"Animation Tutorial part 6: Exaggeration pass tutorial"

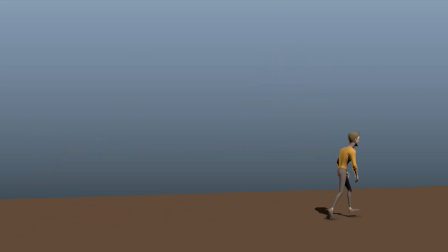Hey everybody, this is Alessandro, welcome back. So once I finish the blocking plus on this section, what I'm gonna do,
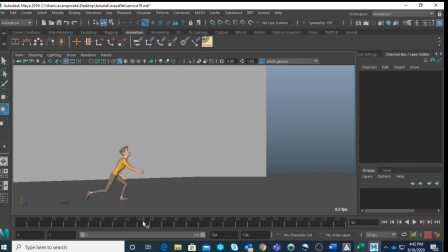what I'm gonna focus next is actually exaggerating some of the animation, because if I scroll down here, and here is a nice jump, the mechanic works really well, but you know, I think it can be pushed even more, this section here with the jump and the smash and everything, okay? At the end, exaggeration is one of the principles of the animation itself, right?
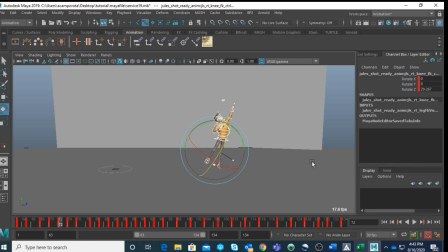So I set up the key on everything, okay, when I'm in blocking, because I want to have a really clean and nice blocking. But now what we need to do is exaggerate this part here. See, I want this pose here basically as the extreme of the jump.
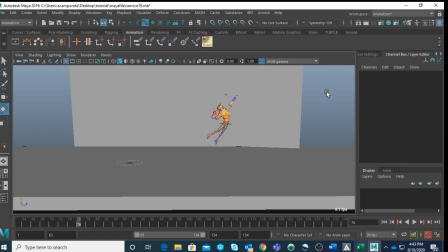So as usual, I'm going to select right here.
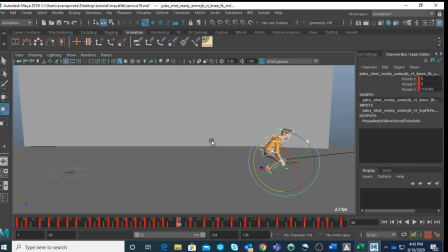But at the same time, because I'm switching between IK and FK, I want to make sure I don't leave anything back, right?
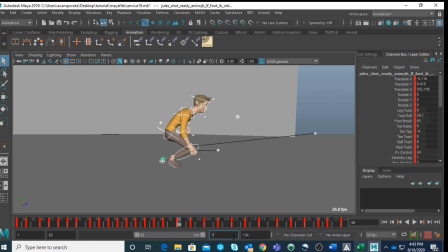And I'm going to add another 10 frames more or less, right?
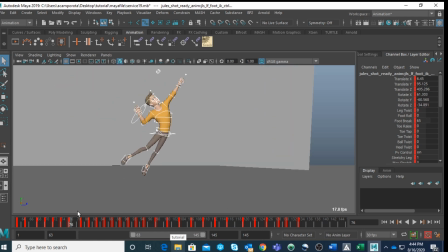And because, as I was mentioning, guys, this is going to be the extreme, so I want to have a couple of more of, okay, so I want to have a few more frame here, and maybe
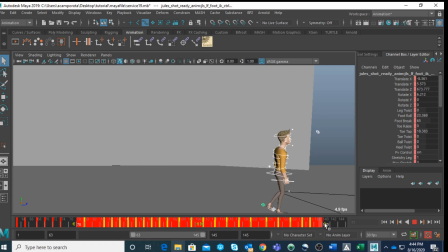actually maybe I want to have another one here. Okay, just to make sure it's really visible.
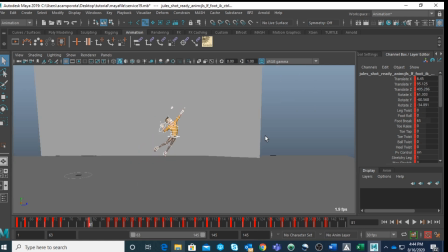So now that this one is over here, it's going to be the extreme. I want this pose to be actually the highest point. Okay. Let me first of all reduce the timeline.
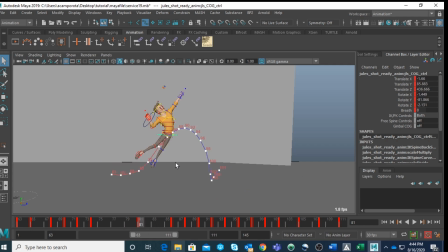Okay. So you can see the problem here is that now the trajectory is kind of wrong, right?
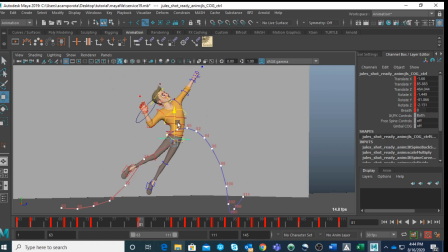So ideally what I will want, I was mentioning, I will want this to be the highest point. Maybe this one could be, no, the next. Here started to go down,
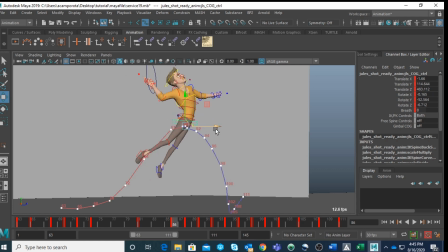but also another thing we need to push, I think we need to push this part here even more, okay? And even though now sounds a bit confusing, you know, you can do it in the graph editor if you want as well.
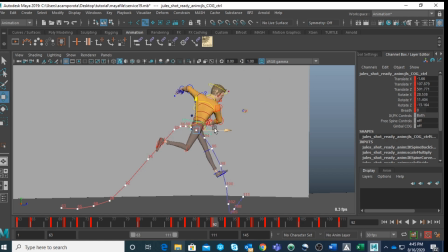Okay, guys, nothing weird about it. But I'd rather do it for the moment, write this. Okay, I like to see the curve. And we want to exaggerate also the part when actually it's coming down. And we want to exaggerate that one.
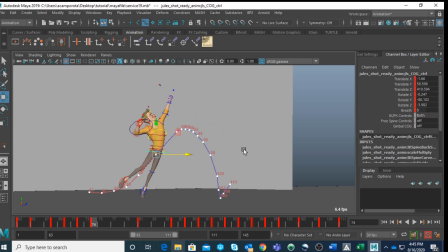And here as well, we can continue. Actually, first of all, very quickly, I'm gonna
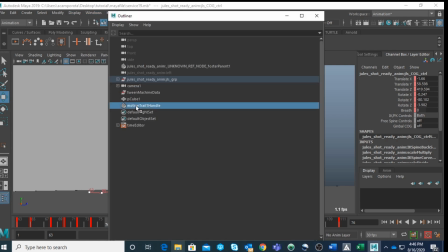kill the track here.
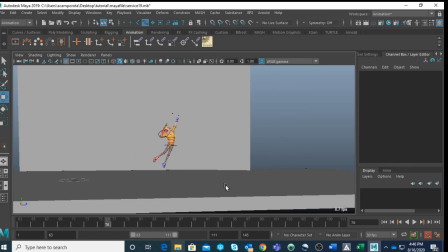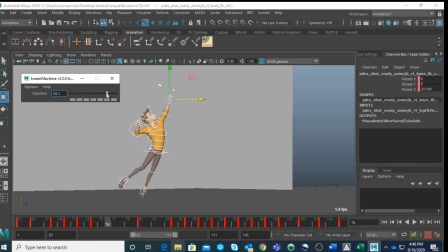I'm gonna go here, use the twin machine. Okay, I'm gonna use another one here. Okay, as you can see, because it is reaching at the top, I'm leaving 3 frames here.
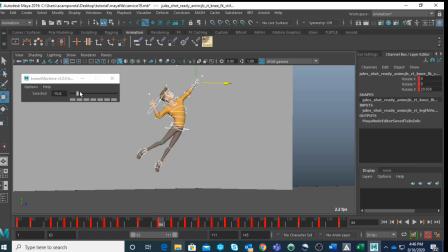And another 3 frame here, and I want a little bit more of easing out here, okay, before we start to do this, okay. Now, obviously,
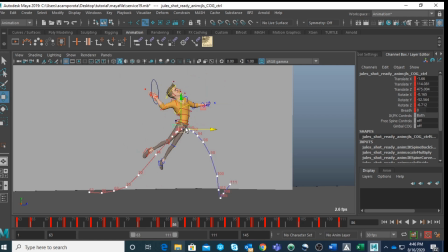this is gonna look like as a bit like almost it's freezing in time, right? That's why we have to adjust it.
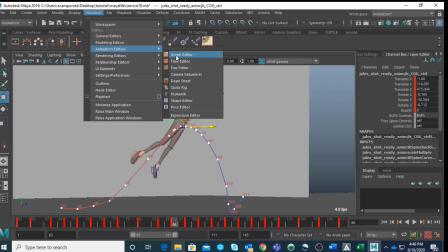But first of all, I wanna go in the graph editor and go on the up and down here.
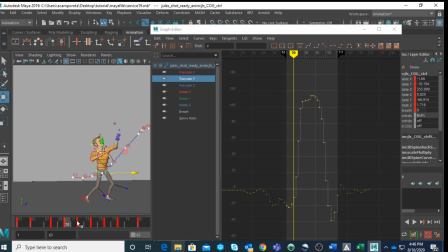Okay, so if this is gonna be the key here, I'm assuming this is the part we can exaggerate, right?